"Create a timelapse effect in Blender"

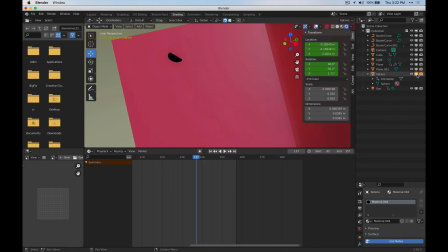actually, let me turn these on. Press I. Let's grab that object. So we actually need the visibility to be on hold here. So it's got to be visible, visible, and then we're gonna go to this keyframe.
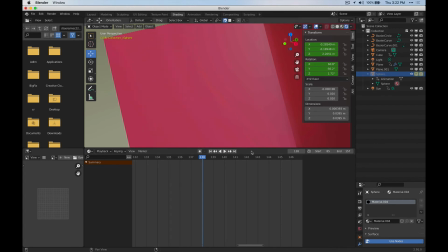Turn them off, do invisible, invisible, and select the object here. Go to this keyframe, and then we're going to turn these off. This is just to hide it before this point in time.
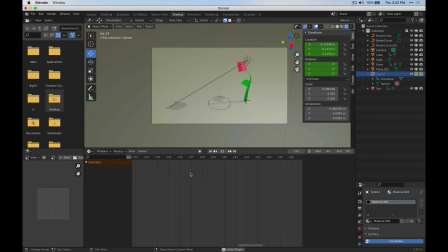Okay, so now when we come back here, the camera view doesn't let us see the bug very well.
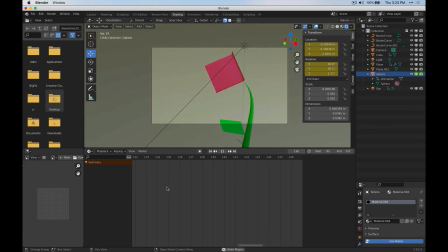Okay, so it just kind of flashes a bug. Think there's too many frames.
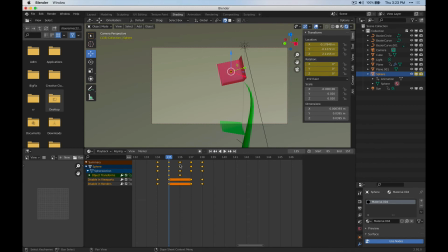Okay, so we're gonna, oops.
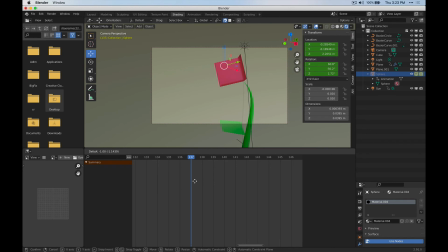Just gonna move this one to here. Move these to here. Then move the timeline to here, choose the sphere. It keeps disappearing, which is kind of annoying. There we go. And then it could come back later or be down here.
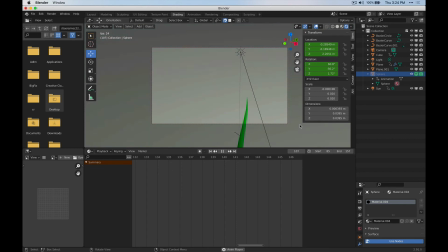So let me just play this back. There we go. And so those little details help reinforce the idea of this time lapse. And, you know, that's basically it.
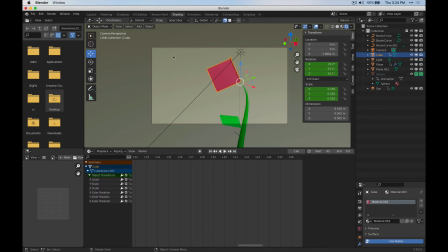It's about trying to look at time lapse footage and pull out those attributes that make it look the way that it does. And just to show you what I've done with the light, because I did mention that before, how I animate the color changing, I also added a keyframe to strength here. So I went to frame one.
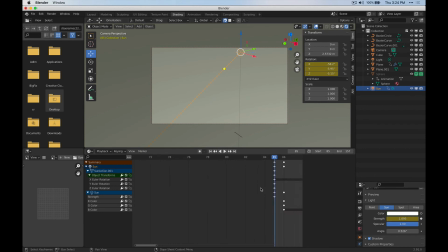Sorry, I started on frame 85. Obviously, frame one is probably where you'll be starting. And I added a keyframe. And then I went into the graph editor. And because I have this strength keyframe, now I can add a noise modifier.
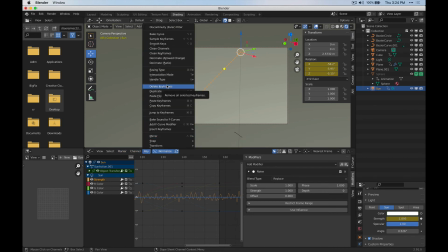So I went up to key and I did add F curve modifier noise.
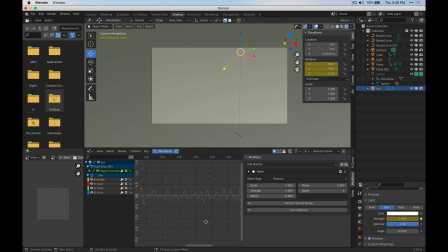And then I, you know, I can configure this noise to be more or less intense. Yeah, maybe I'll change the scale. So, and that changes it left to right. Actually, I think that scale is fine, but I can make the strength a lot more intense. And maybe actually that might be working better for us.
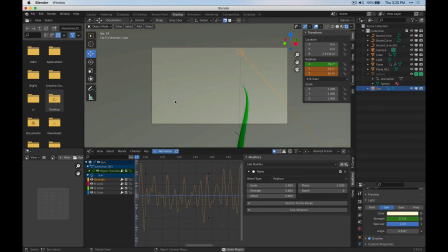It's almost like clouds are passing and blocking the light.
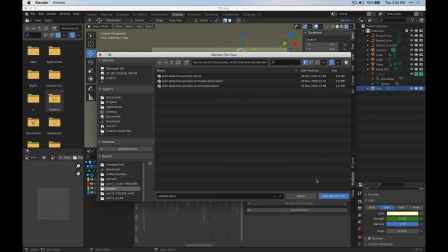Okay, so between, just tried to hit save there.
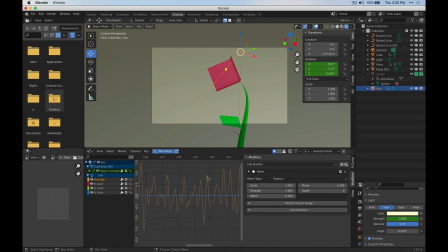Between the variation here of noise in the light intensity and the strength here of the sun, which I had set to one and then I modified it from there. You can set it higher and then add this, whatever you need to do.
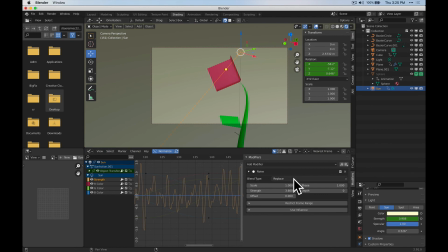You can change that after the fact with the keyframe. And then I added noise to that to create that variation every single frame. And then I, you know, added that variation to the rotation here of this object. So all these things combine to create the effect.
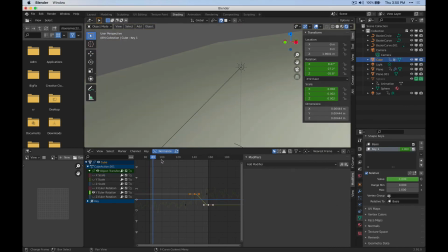And then the last thing I want to show is something I've added at the end, which is just a shape key for the flower to open. So this is really easy to do. Essentially, in object mode, you go to the object data properties here, and so that's where the vertex groups and shape keys are.